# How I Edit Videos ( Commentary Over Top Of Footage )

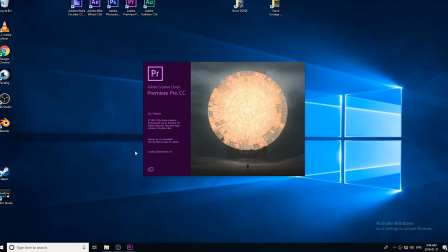0:00 what is up everybody my name is Razor Ian Buck
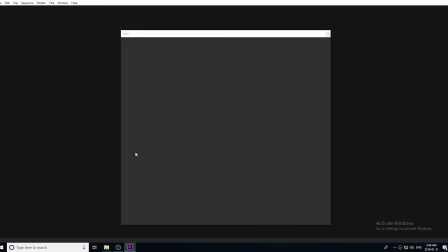0:06 and I kind of wanted to do like a tutorial video on how I edit my videos but I realized I'm not very good at tutorials so I thought I would do like how
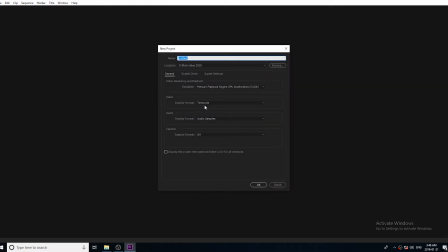0:18 I edit videos style but turns out I'm not good at that either the reason is a lot of is trial and error and I'm learning as well so every time I'd make a mistake
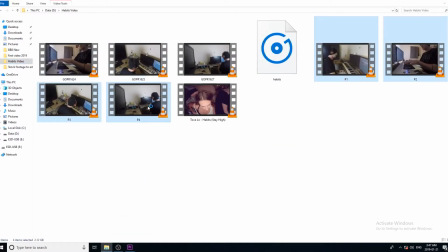0:32 or something I had to go back and do something because it didn't work you know so that style of video didn't work so this is more like a commentary over
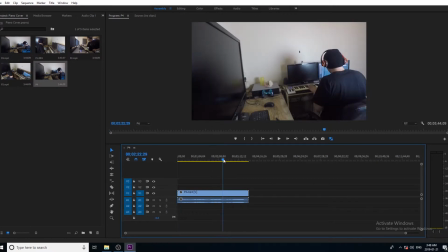0:41 well I'm showing you here my workflow and I've spit it up by like five times because you know it's like hours worth of footage
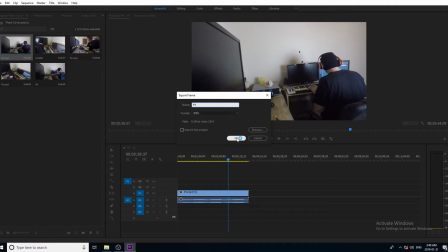0:51 and I just thought I'd talk a little bit about what I'm doing here if
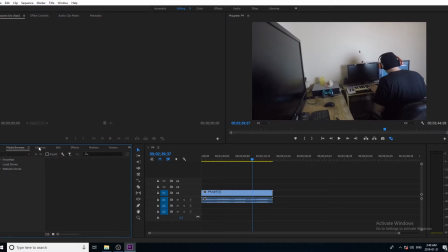0:56 you're interested in that kind of thing so this is a piano cover that I
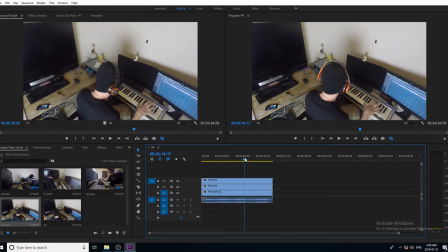1:02 recently put on my youtube channel and I've filmed four different
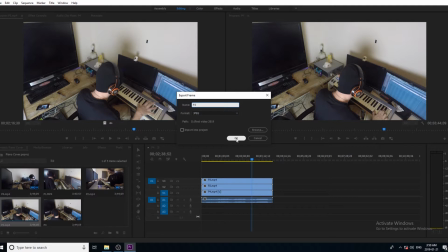1:06 angles and what I'm going to be doing in this video is I'm going to be adding a holographic effect of the actual
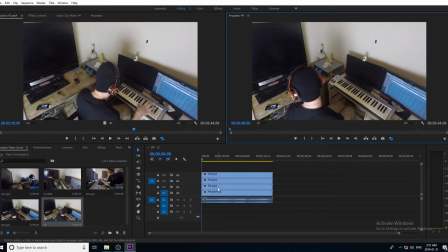1:17 music video that you can see there really quick if you caught it.
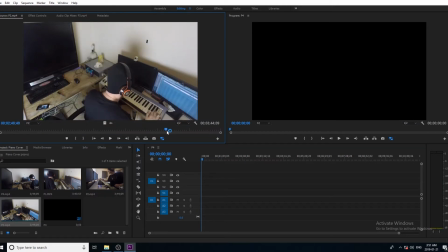1:23 I'm going to be adding that as a holographic image over top of my head and
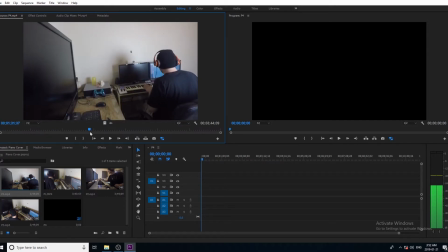1:30 then I'm going to be taking all the clips and I'm going to be cutting them all together into one video.
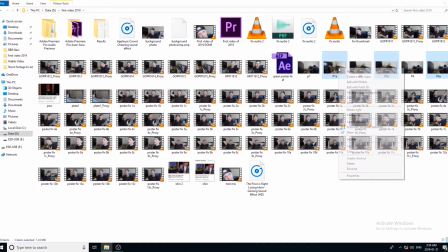1:36 I had a problem though. The original idea was to take the video and have it
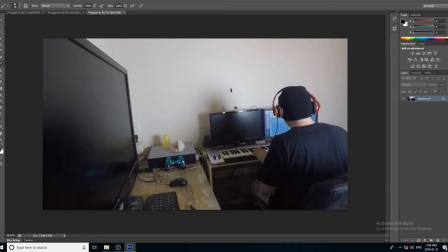1:44 holographic projected out of the webcam that you see there and
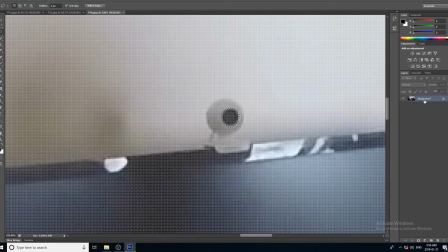1:49 it would be right in front of my face but the problem is my face is so close to the monitor that I'd literally be looking a few inches in front of the screen and it would have looked stupid it's not how people watch TVs or or holographic projections
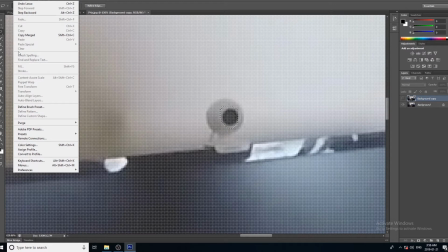2:10 so I decided that I would have the holographic image
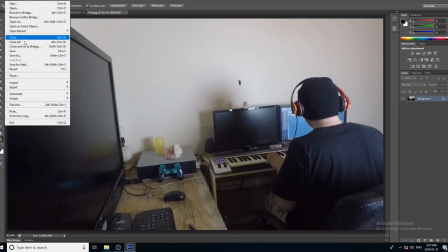2:15 displayed over my head but in order to do that I needed to change the angle of the webcam so that's what I'm doing here and I'm actually
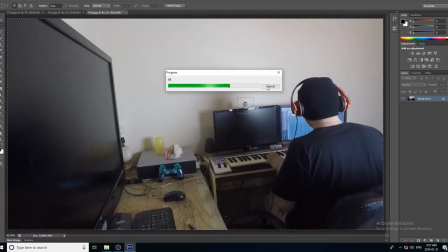2:23 doing this in Photoshop right now I just captured a still image from each frame that was a mess up these are all mess ups I'm just trying different things but the still frame that I had to capture,
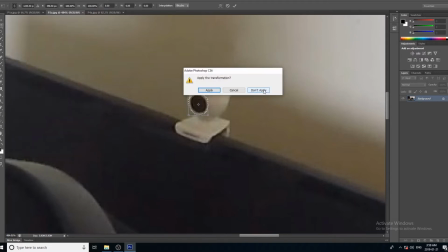2:40 I had to make sure that the shadow from my head was over top of the webcam because I'd move my head around and then the shadow would be gone and if I took a still frame where the shadow wasn't there,
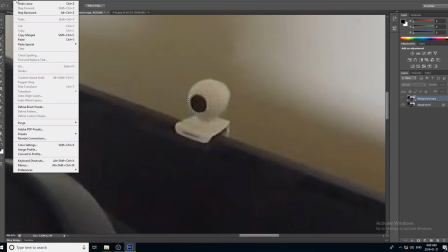2:53 it would look really weird every time the shadow was supposed to be there and it
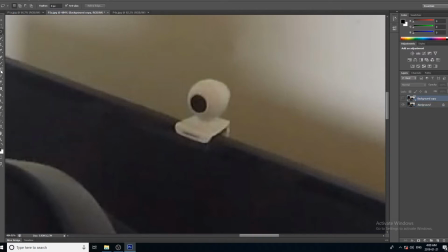2:57 isn't. however the reverse effect if the shadow remains there even when my head isn't there it it doesn't look wrong it just looks normal and I was just lucky because I didn't know how it's gonna turn out in the end but as you can see there I just copied and kind of pasted the the lens
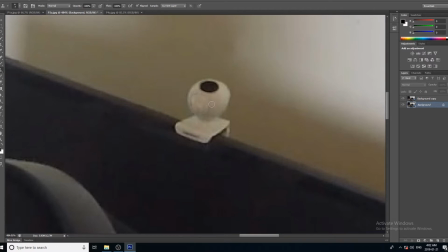3:17 and moved it over and tweaked it and now I'm just covering up where the lens was and this just the still image in Photoshop
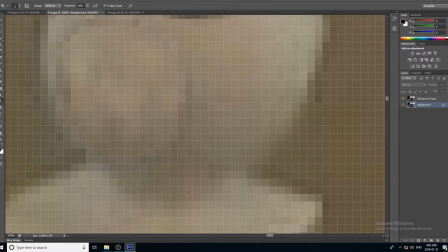3:28 and then I'll be taking that over into Premiere where I put it over top of the video and then I will mask
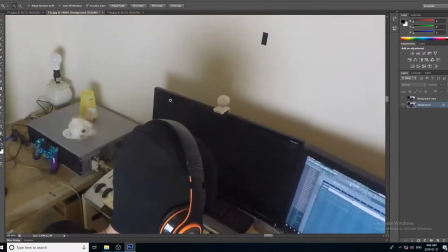3:39 out just the webcam so that the video plays but the still image stays
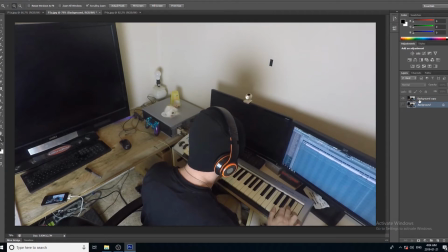3:45 and I have to do that for every for all four shots
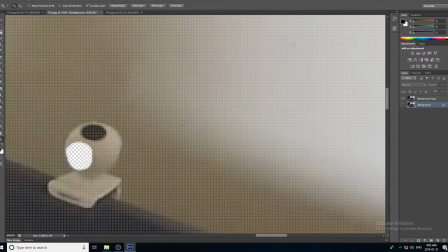3:51 and it actually wasn't that hard this entire video actually came along quite smooth a lot quicker